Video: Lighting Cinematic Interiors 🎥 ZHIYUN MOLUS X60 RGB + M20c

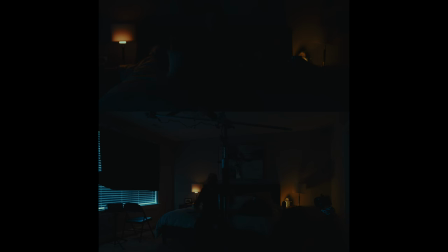4:07 So when I was planning out this scene, I kind of used up all the batteries. So no big deal. Plugging in lights is something we've done for a long, long, long time. I am setting up a mini softbox with a egg crate grid.
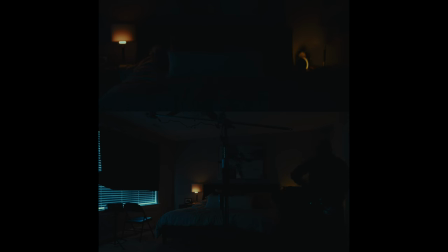4:23 You're gonna see why it's really just because I want to keep this shadowy blue ambiance for the room. And I want to sort of counteract it with sort of a warm tungsten-y look for my key here.
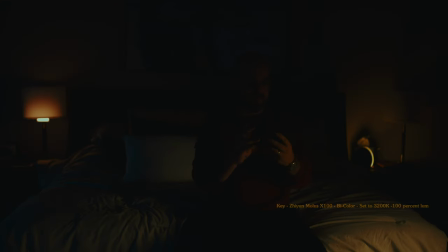4:37 And yeah, I just want to keep it separate. Looking at the monitor here. First off, this background light.
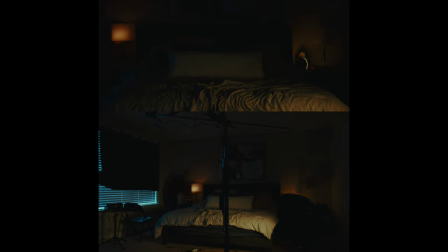4:44 It's not working out. Got to raise that up. There we go. Let's see a little bit more of this lamp. So it just looks cool. It looks like something out of Dune or something. Now this key light. Oh wow, somehow this is this lamp is at 100%. Okay, bring it in closer we
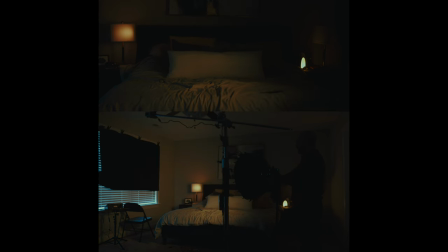5:04 are in the shot it's tilted up a little bit so it's a little more on my face truck it back a little bit
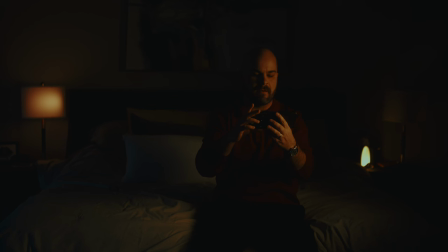5:11 it's a little more side lit yeah I'm liking that and that's nice and dramatic and we're still getting a little bit of Rembrandt there
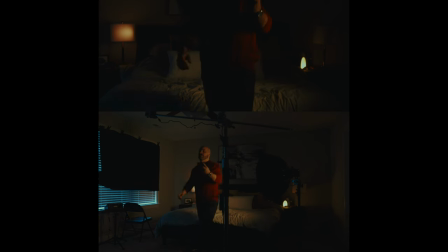5:18 but we need to turn back on our fill light and again this is an unconventional fill I think it's gonna look cool and once we We got this wide shot we're going to move in for a close up.
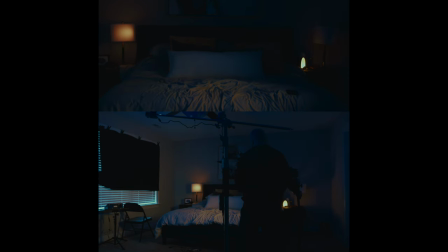5:37 Let's bring this in around to the side a little more. Let's pull it down a little bit and then tilt it up a little bit so it looks less like a, you know, softbox key light and more like a, you know, some sort of source in the room. That's looking pretty cool. I want to get a little more background light here
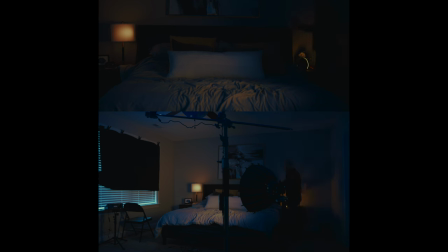6:03 so let's go back to that reflection that's cool. Okay I'm good with all this I think I think this blue light is a little bit much
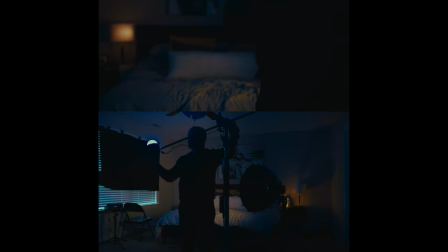6:20 just so you can see what this light is it's got this little silicon diffusion on it again Again, I just don't want it too harsh as it bounces off the ceiling. Let me take a look,
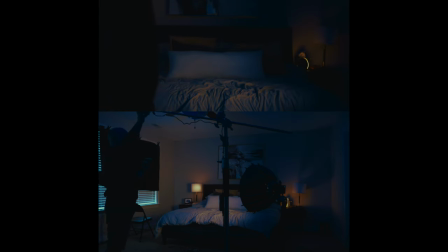yeah, let's just try to get it a little more subtle. So I'm pointing it a little more this way so that it's more sort of a blue glow that's filling in the shadows,
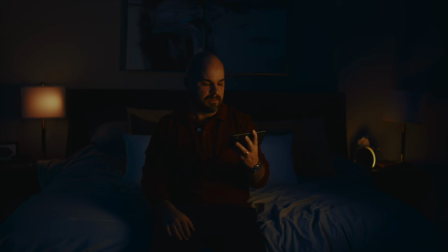6:52 like it's literally fill here. I don't want it overpowering, but we still got this nice shadowy look.
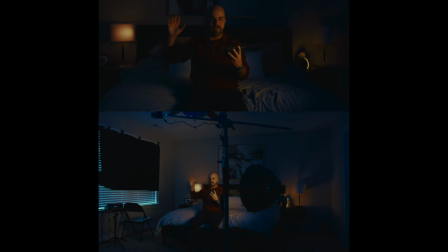6:58 You can see here that I've got my ratios exactly as I wanted them.
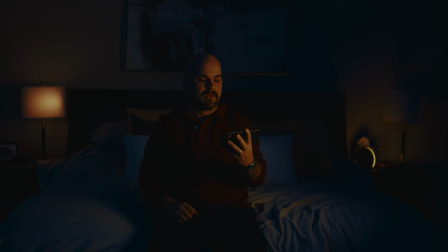7:03 I didn't light everything first and then look at this and be like, oh, I wanted the shadows to be a little bit darker.
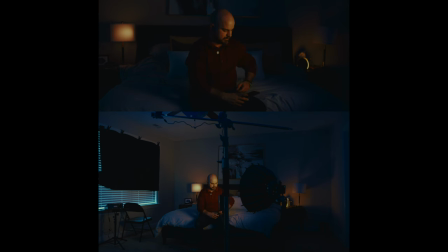7:10 Everything from here is about bringing in light. Okay, so now we've got the shot and I'm just gonna look at you and be dreamy.
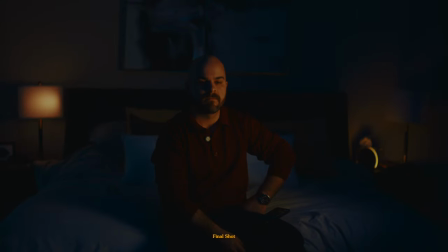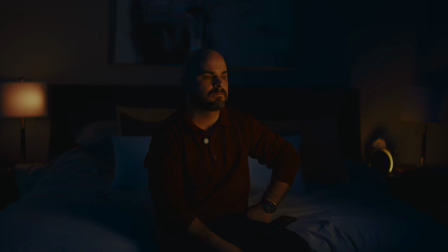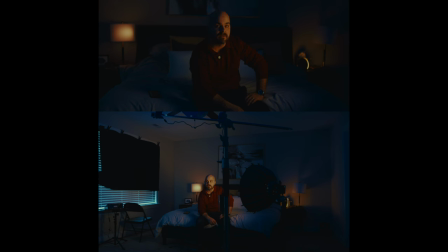7:38 It's very stylized and heightened, but you know, it looks cool. Okay, let's move in for the close-up.
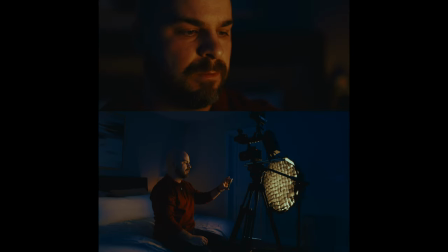7:43 The coward's way out is like, just leave it as it is because we lit it well for the wide shot, but I don't like the way that it is.
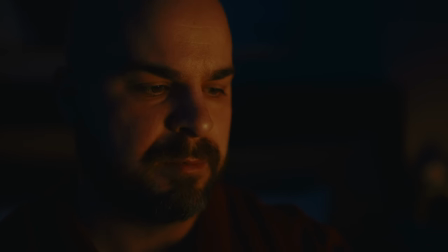7:50 And I think it could be improved. So let's improve it.
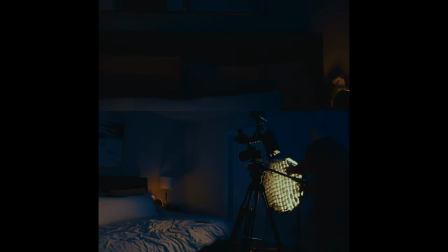7:56 This is the thing. When you move in for the close up, it doesn't need to be exactly the same. You can sort of pretty it up, make it a little more striking, make it more dramatic, or you can make it more realistic in this case. All right.